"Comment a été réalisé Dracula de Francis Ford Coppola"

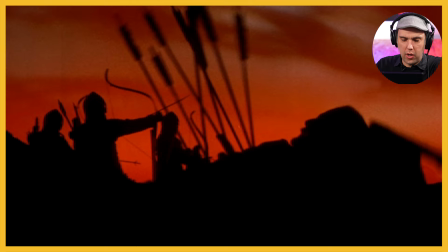Là, on a eu un raccord avec un personnage qui est tombé, criblé de flèches.
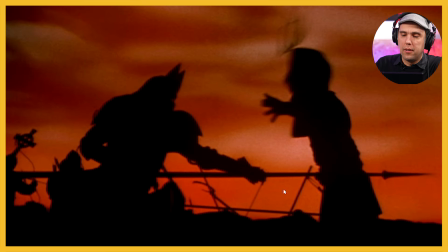Hop, on a eu un cut, là, et hop. Il est empalé, il empale donc un de ses adversaires. Rappelons que Dracula s'appelait Vlad l'Empaleur, hein, donc là, on comprend que, c'est que c'est bien lui.
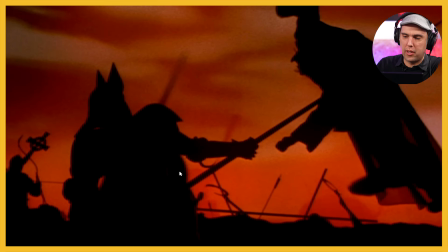Hein. Et puis là, c'est bien pratique aussi que ce soit en silhouettage, parce que ça évite de voir le trucage, de voir comment est-ce que...
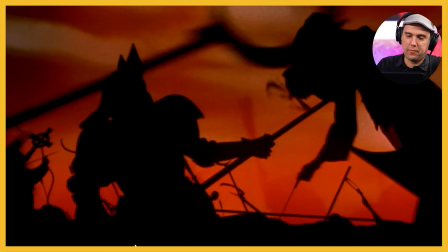Voilà, il le soulève sans l'empaler, évidemment. La caméra avance, avance, avance, avance, avance, avance.
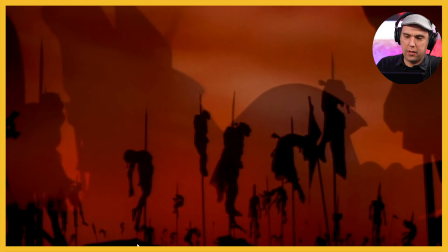Et hop, fondu enchaîné. Et là, on comprend qu'il y en a eu des morts.
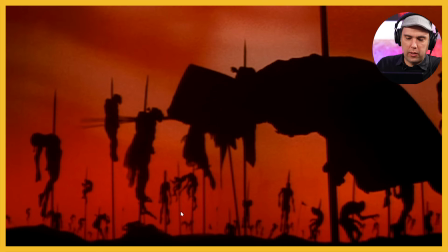Donc là, il y a une ellipse. Hein. Comme on regardait au loin, en fait, tous les morts, et on comprend, hop, qu'il y en a un au premier plan qui, en plus, est encore vivant. C'est-à-dire que là, lui, il est sur la fin, le pauvre. De nouveau, fondu enchaîné.
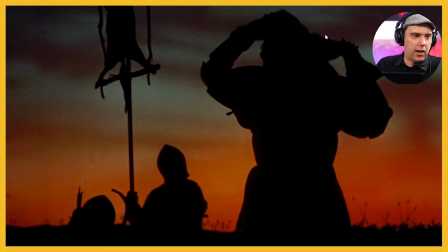Donc là, on comprend que c'est la fin de la bataille. D'abord parce qu'il commence à enlever son casque. Hein. Et puis, c'est moins rouge. Hein. Ça commence à redevenir bleu. Hein. Comme si, en fait, ça y est, la violence commençait à diminuer.
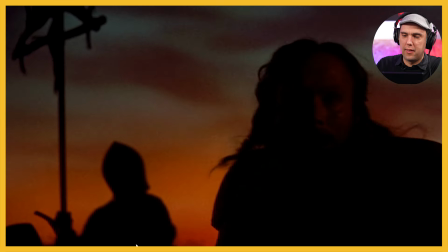Et regardez aussi l'effet. On commence à sentir ses traits du visage.
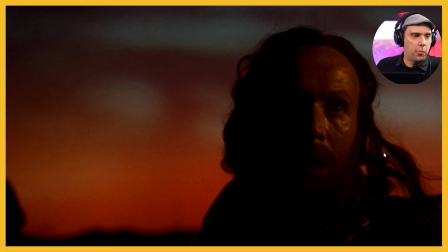Et là, ça y est. Comme si il reprenait forme humaine. Hein, après avoir été une bête. Avoir massacré tous ces gens. Donc là, il reprend un petit peu des traits.
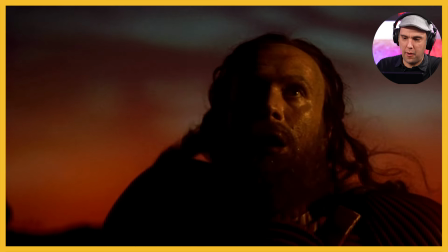Et regardez, bien sûr, à qui il va penser. Le ciel, d'abord, bien sûr.
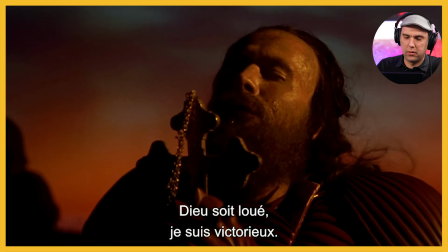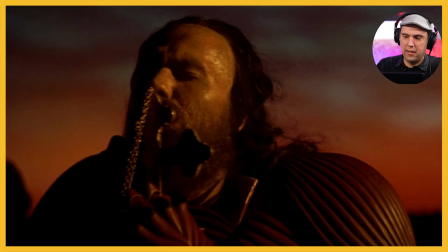Mais là, on se dit, tiens, il est pas complètement au centre. Hein. C'est-à-dire que là, Il y a moins d'espace que là.
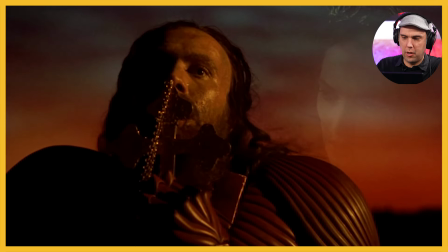Pour quelle raison ? Hop ! Pour laisser apparaître, bien sûr, le visage de sa promise.
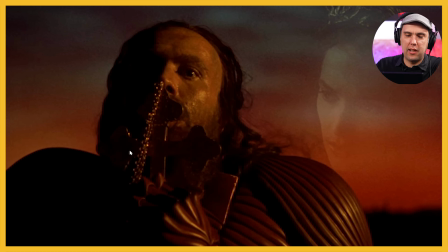Comme si, au moment où il remerciait le Seigneur de l'avoir fait victorieux, eh ben, il avait une pensée pour sa promise, qui est là, qui apparaît en fondu enchaîné également. Hein. C'est une surimpression.
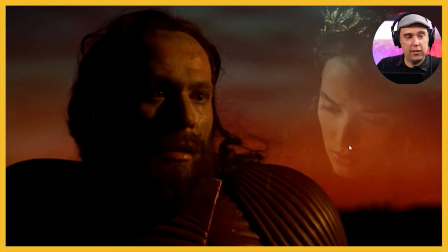Regardez, et regardez, au moment où il se tourne vers elle, elle détourne le regard, comme si ben, leur regard ne se croise plus. Hein, ce qui est bien sûr une angoisse, un petit peu, d'une certaine manière. Elle se dit, oh, quelque chose ne va pas.
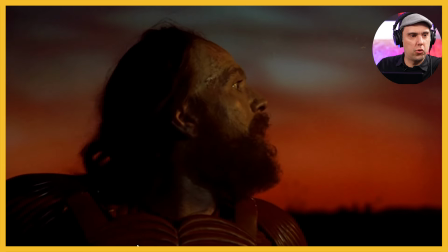Et elle disparaît, surtout. Ce qui est déjà une première mort. C'est-à-dire qu'elle était présente, là, à l'image, et subitement, on ne la voit plus. Angoisse, suspense, est-elle là?
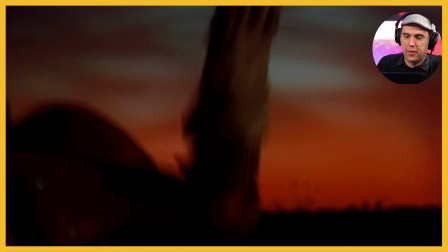En plus, sa réaction... Hop, vite. Il se dépêche, donc on élargit.
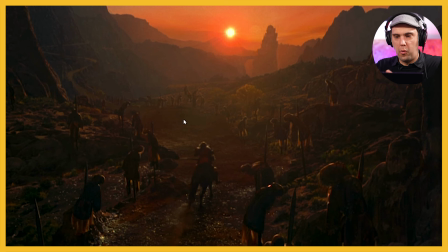On était sur un plan serré, donc boum, on élargit. Pour le voir courir vers le seuil couchant. Donc là aussi, pareil, on a un plan qui est assez stylisé. Évidemment, là, ces montagnes nous forcent à regarder plutôt dans cette zone qui est la plus lumineuse. Hein. Donc on regarde ici, et puis on comprend qu'il va ici, le château.
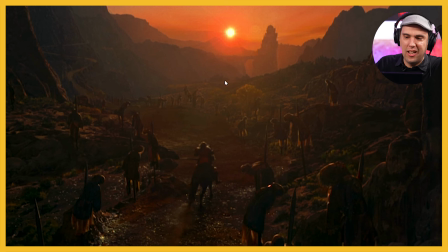Donc ça quitte cette zone de massacre pour aller vers quelque chose qui a l'air plus sympathique.
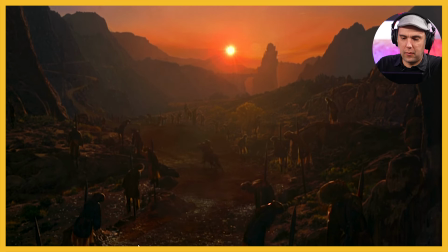Les Turcs vindicatifs envoyèrent jusqu'au château.
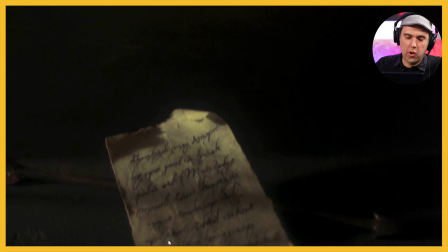Donc là, on a une lettre, et la voix off va nous orienter pour comprendre bah, ce qu'on va voir à l'image.
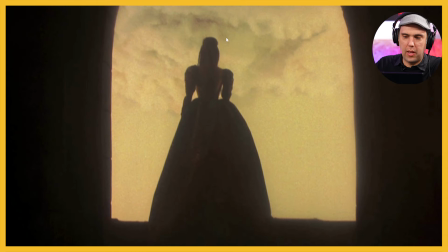Une flèche qui proclamait à tort la mort de Dracula.
Là, resilouettage, et on comprend par rapport à la forme là, que c'est une robe, donc que c'est une femme.
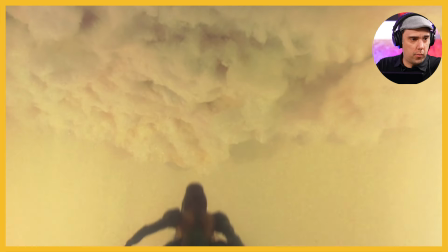Dracula, Elisabeth, persuadée elle de sa disparition.
En bas du champ, c'est-à-dire qu'elle disparaît à l'image.
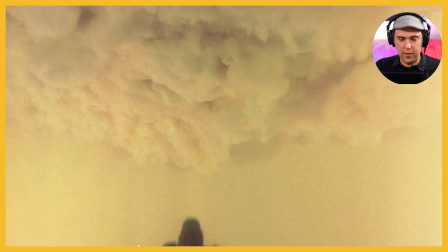Donc là, on se dit qu'elle est tombée, mais le plan va plus loin, c'est-à-dire qu'il va s'orienter vers le bas, de façon à voir la chute. Donc évidemment, ça permet aussi de truquer, c'est-à-dire que là, elle est tombée une première fois, puis après, ça peut être une silhouette, n'importe quoi, enfin, un trucage numérique.
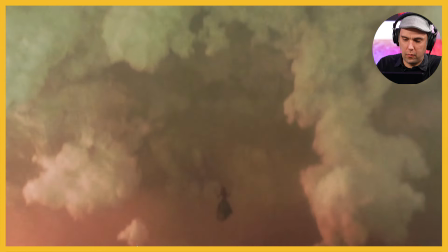Sion se précipita dans le fleuve.
Voilà, elle tombe, donc on comprend que c'est la fin.
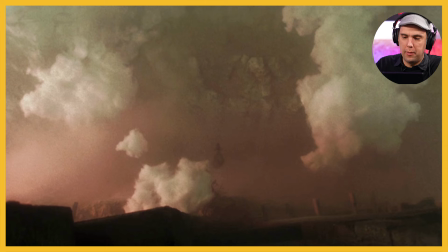Là, c'est extrêmement stylisé aussi, hein. On a l'impression que là, elle est perdue dans les nuages, on voit que le château, il est vraiment sur des cimes.
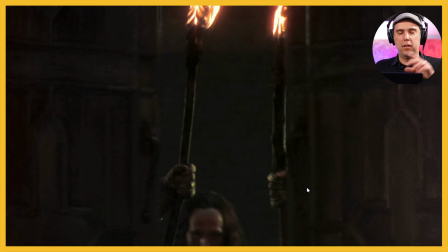Donc c'est très beau. Et elle disparaît, bien sûr. Et là, ouverture de porte, et écoutez le son.
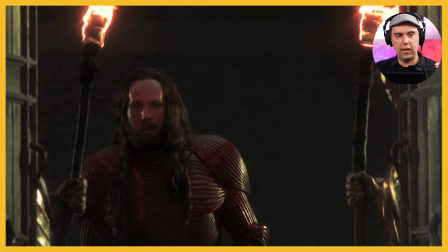Plus de musique. Évidemment, elle est morte, on l'a compris.